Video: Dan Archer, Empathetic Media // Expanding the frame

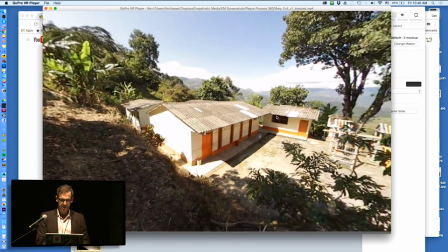[16:25]
So you can see one of the things we wanted to do is actually marry 360 video with that CG component,
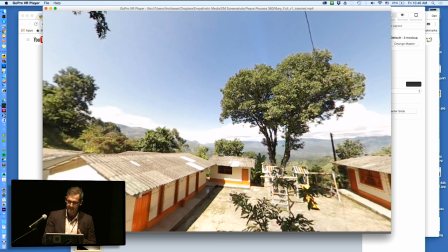[16:32]
because still to some, the computer-generated aspect can have a sort of an uncanny valley
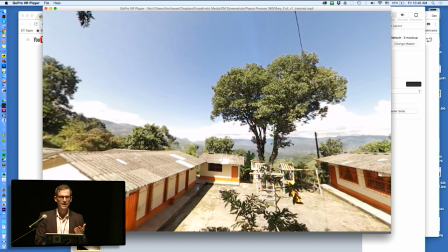[16:38]
effect, and that's where the closer you get to realistic representation, the sort of the more jarring it can be.
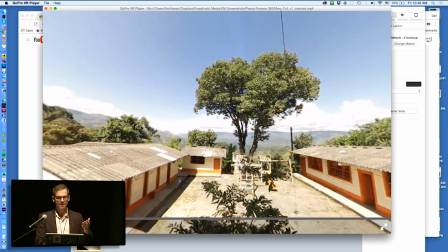[16:46]
It's interesting. I mean, from a comics point of view, many have said that a more symbolic approach
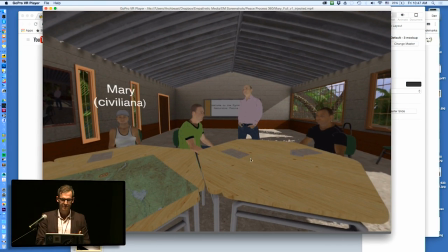[16:55]
to representing people allows people to actually project themselves more easily into some of these environments.
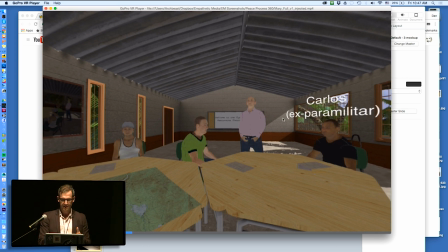[17:01]
And so here you can see you're given the choice. This is, again, obviously just a demo, but you're given the choice to whose story you want to see.
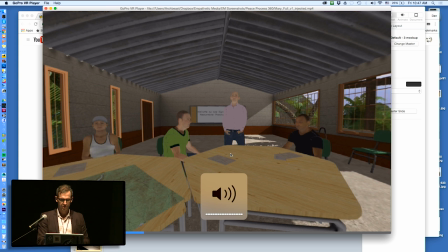[17:07]
And this is Renzo introducing the program.
En cierta manera, hacer un acto simbólico de reconciliación.
So it's in Spanish because
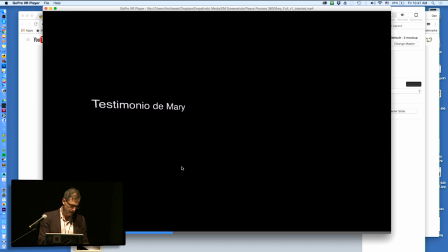[17:25]
what I did is for some of our rollouts, we've taken Google Cardboards with smartphones because that's how you work. You just they work.
En el 96, empezamos con los grupos armados en toda la zona del Oriente Antioqueño, afectando más los municipios de Cocorná, San Luis, San Francisco, Granada.
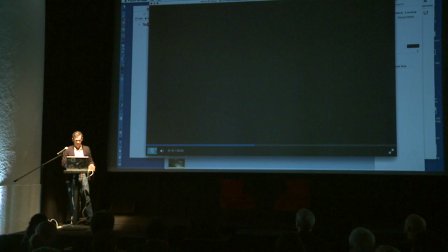[17:42] Esta vereda fue muy afectada por
apologies for issues. Right, so you can see here, so effectively what's happening here is the computer is breaking,
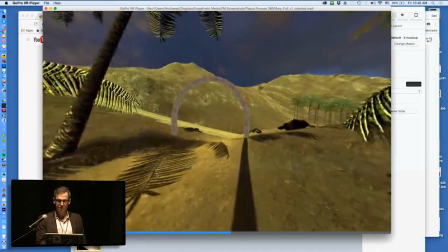[17:55]
is a CG version of the story that she's telling. She's talking about being witness to a massacre at the school that she worked at. And I'll just kill the sound.
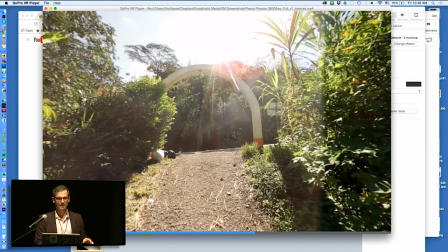[18:08]
And then we actually combine that with then 360 to sort of really reinforce that sense of this is a real place and this is...
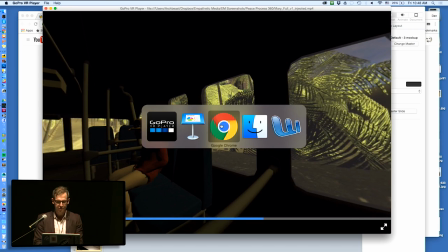[18:18]
has its roots in a physical reality.
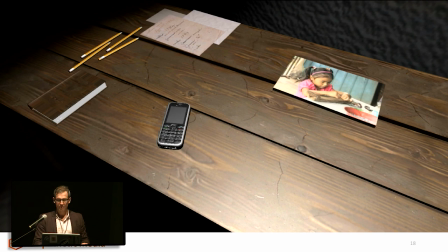[18:23]
So I really wanted to sort of
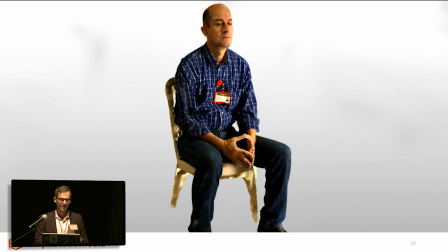[18:26]
underline the fact that this is not just the province and property of big budget Hollywood studios and advertising corporations, that, our goal and the whole hope and ethos of Empathetic is that we are trying to make this more accessible to a range of storytellers,
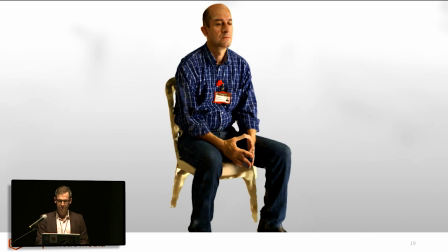[18:41]
not just those with huge wallets. So in terms of representation, we're also playing around with photogrammetry. You can see the quality and fidelity of the scans are significantly higher, but then it brings up concomitant lovely issues with optimization, particularly when it comes to real-time rendering.
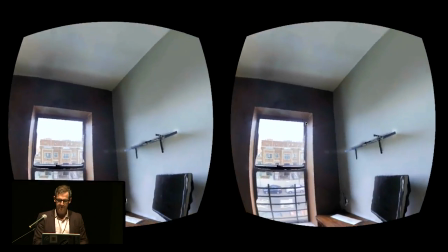[19:01]
And in terms of environment, we've similarly been doing that in terms of allowing for interactive spaces.
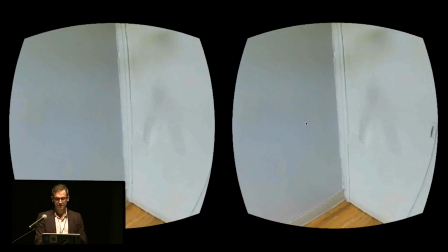[19:07]
So this is shot... this is a screencast of a 3D scan of an environment, of a room.
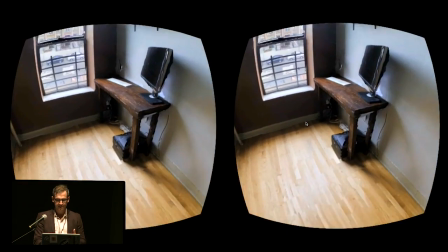[19:13]
And we then optimized the poly,
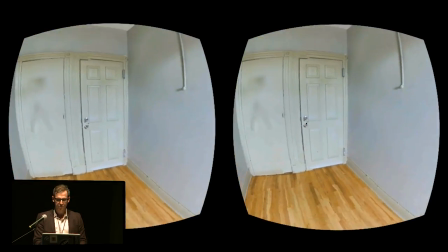[19:19]
the mesh that was a recording of the room to allow people to walk around and just sort of include very simple interactions.
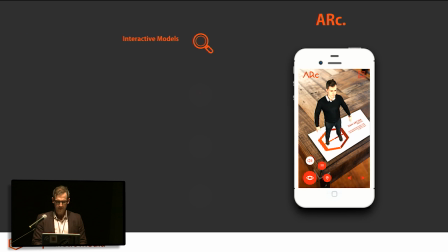[19:26]
So you can turn the computer on, you can turn the light on, that sort of thing. So I also mentioned augmented reality, and like I said, we're not sort of married to one approach or the other, and in a lot of ways, augmented reality can be more communal and sociable.
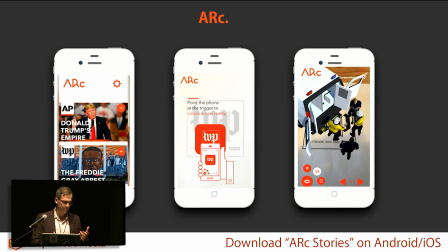[19:43]
And we think that, you know, that obviously has its huge advantages compared to virtual reality, where you're, you know, you have an HMD and you're sort of locked into it. So one of the stories that we did through our app that we built, which is, you know, subtle plug on the iOS and App Store, we tailored custom-built experiences to our clients' logos. So one, for example, was the Washington Post. We wanted to use this, again, this spatial aspect to show different perspectives on a news story. And one of the first we did was around the Freddie Gray arrest. A young black man from Baltimore, Maryland, who was arrested and who died in custody.